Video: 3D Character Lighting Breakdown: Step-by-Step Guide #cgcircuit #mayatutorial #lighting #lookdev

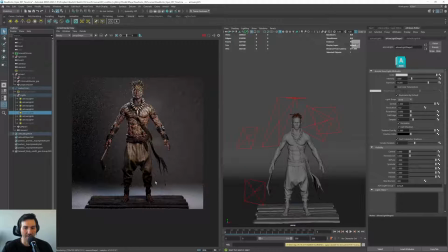517s
So if you see the difference, doesn't make a lot of difference, but if you see the fit here,
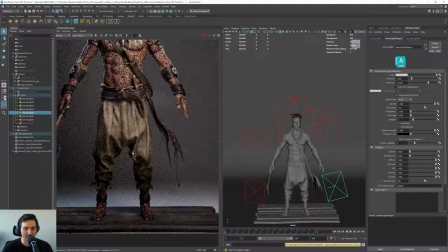523s
and if I go, I turn it on. See how now it's still dark, but you see the details there.
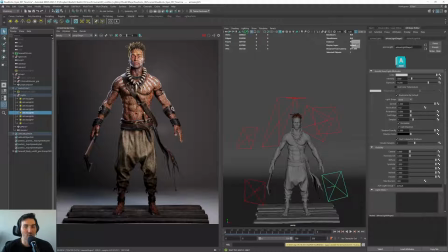529s
That's what I meant before. I want this character to be seen, right? Like I want this to show the character the best as possible.
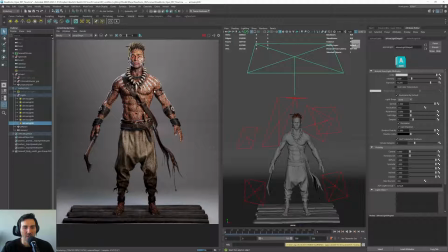537s
And then the last light that I'm adding is a light in the background. So as you see, the background was a bit like a bit dark.
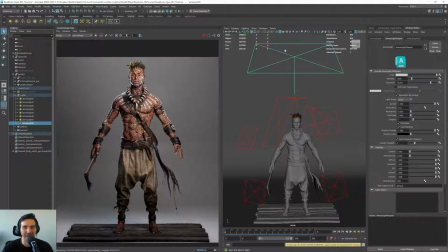544s
So I added a light in the background to get the background a bit lighter. Maybe I went a bit too far, so I'll go to 16 here. Okay. And then I will turn up the dome, so we have like everything like much lighter.
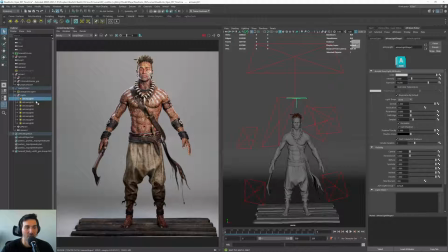561s
Maybe like you can play with this, you can play with the intensity of this. As we said before, we can play with the temperature of the key light, for example, so to get like a nicer, more warmer result.
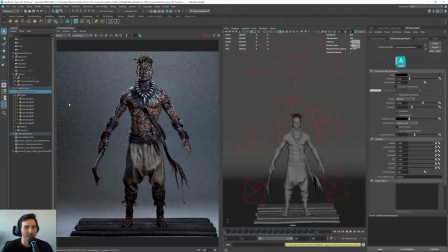574s
I think in our case, the dome light is giving a lot of the color of this. So if I remove the dome light and I play with this key light temperature, it gives me like a much, much more warmer or colder result.
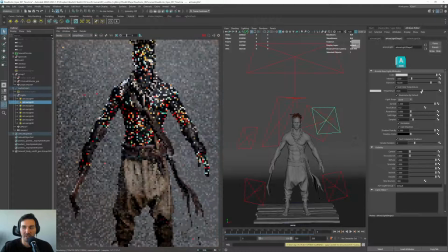590s
So play a bit with this and see what do you like in terms of the studio lighting.
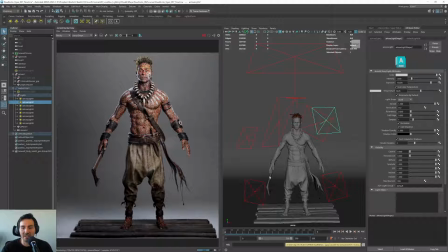595s
But I think this kind of setup is giving me like a nice result. And with this, we can work on a turntable. So in our next videos, I will show you like different HDRIs that I use just to show the character in different ways,
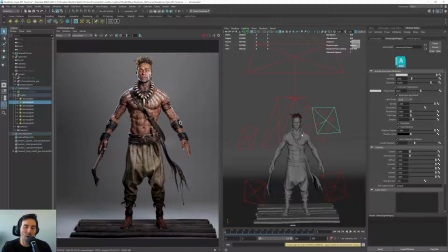611s
and how the character and how the lights, why it's good to use different HDRIs to test how the character looks.